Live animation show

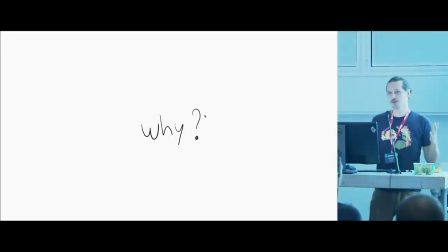So, and for me, the reason to animate the default cube is simply because we only have 50 minutes, and now it's even less. So, I pick my battle, and let's get into it.
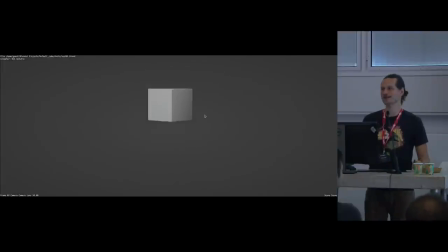Well, there you go, guys. Any questions? I'll see you at the bar. All right. Now, some of you as animators, you know about the 12 principles of animation to make this a little bit more awesome.
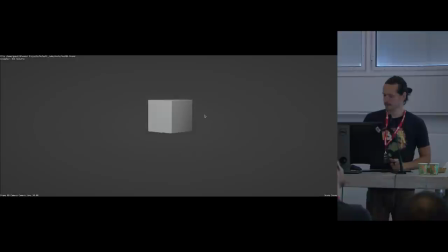One of them is adding a little bit of squash and stretch. Well, that already gives us a bit more information of what the cube, how it feels, how it goes. And let's crank that up a little bit. And, adding some simple
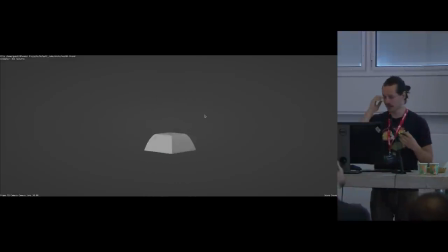deformation, some changing in the shape, is already gives us a different feeling of basically the same animation that we initially started with, just a bouncing cube. Now, let's see if we can make this cube walk.
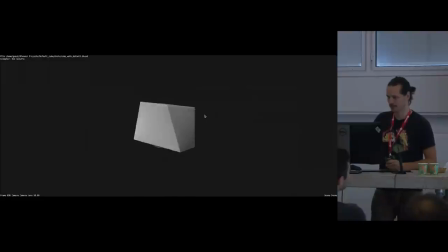Well, there we go, walking cube. Now let's dissect that a little bit, because it's only 8 vertices, and what are we actually looking at?
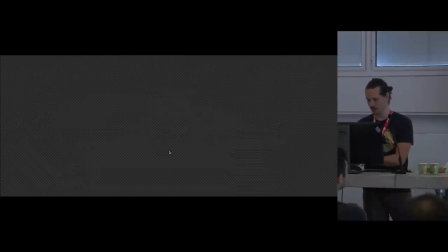Whoop. Wait a minute, what's going on? There we go.
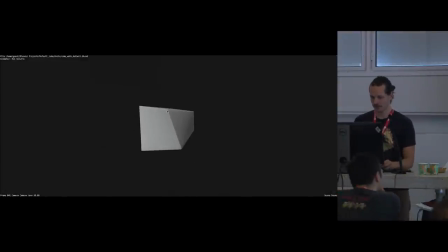So, does this work? Yes, great. So what we're looking at is with these 8 vertices, I try to, imagine what and try to kind of like get to the core of what this walk is about.
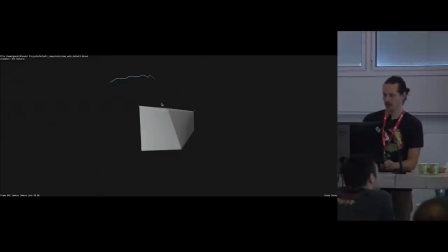And these four vertices right here, they kind of like mimic the torso, the hips of the character, while these lower ones basically function as a foot.
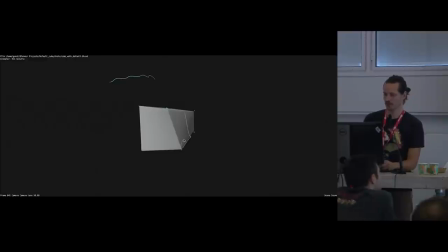Now, we don't have a knee, but who needs a knee, right? It's already working. So here we have it, walking beautifully in world space. How about a run? Now, if you squeeze your eyes, you can see Moana running right here.
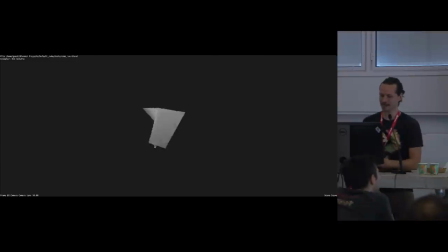No? it's basically, you know, all the principles of animation are applied to either a cube or a very high defined character. And one of the main rules with a run is you make sure that there's definitely
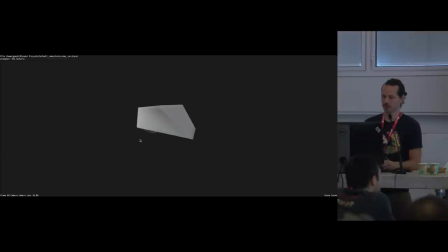that moment where both feet come off the ground and really pick and choose, especially with eight vertices, where to put them. All right, here's a beautiful cube running around.
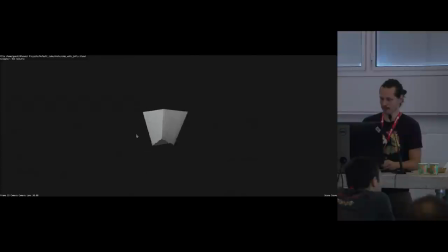He's so happy. Let's make him more happy. And now we have a jolly walk. Oh. And here we... And you already feel the music, you know.
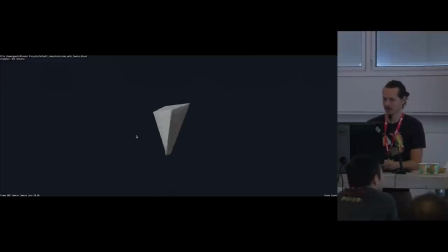And then the next one, we try to, you know, create a little bit more stereotypical female kind of walk. And, you know, this is where I wish we had a little bit more curvature, but we only have eight vertices here. So we really try to kind of
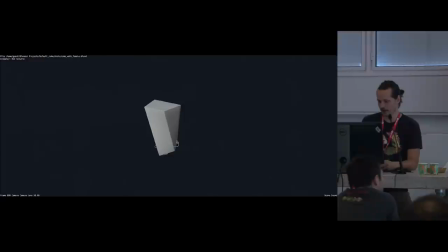evoke the feeling of having maybe a tight dress makes us... And some heels that come out of it. And whoop, there we go. And of course, we have a tired walk here.
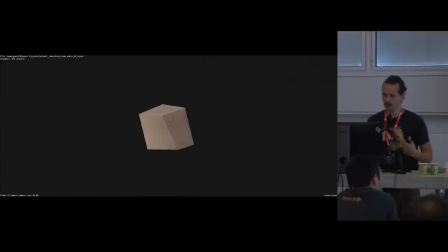And it's all about like pacing, timing, spacing, the posture. But and all of these elements, we can apply the 12 principles of animation. Can't remember them all, but for a cube, you kind of pick and choose which one.
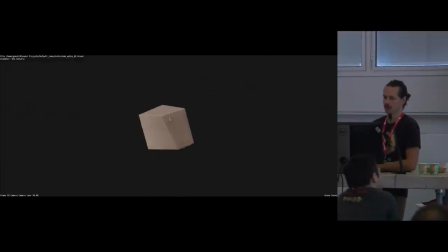And one of them is make sure that the posture feels like, you know, a tired cube here.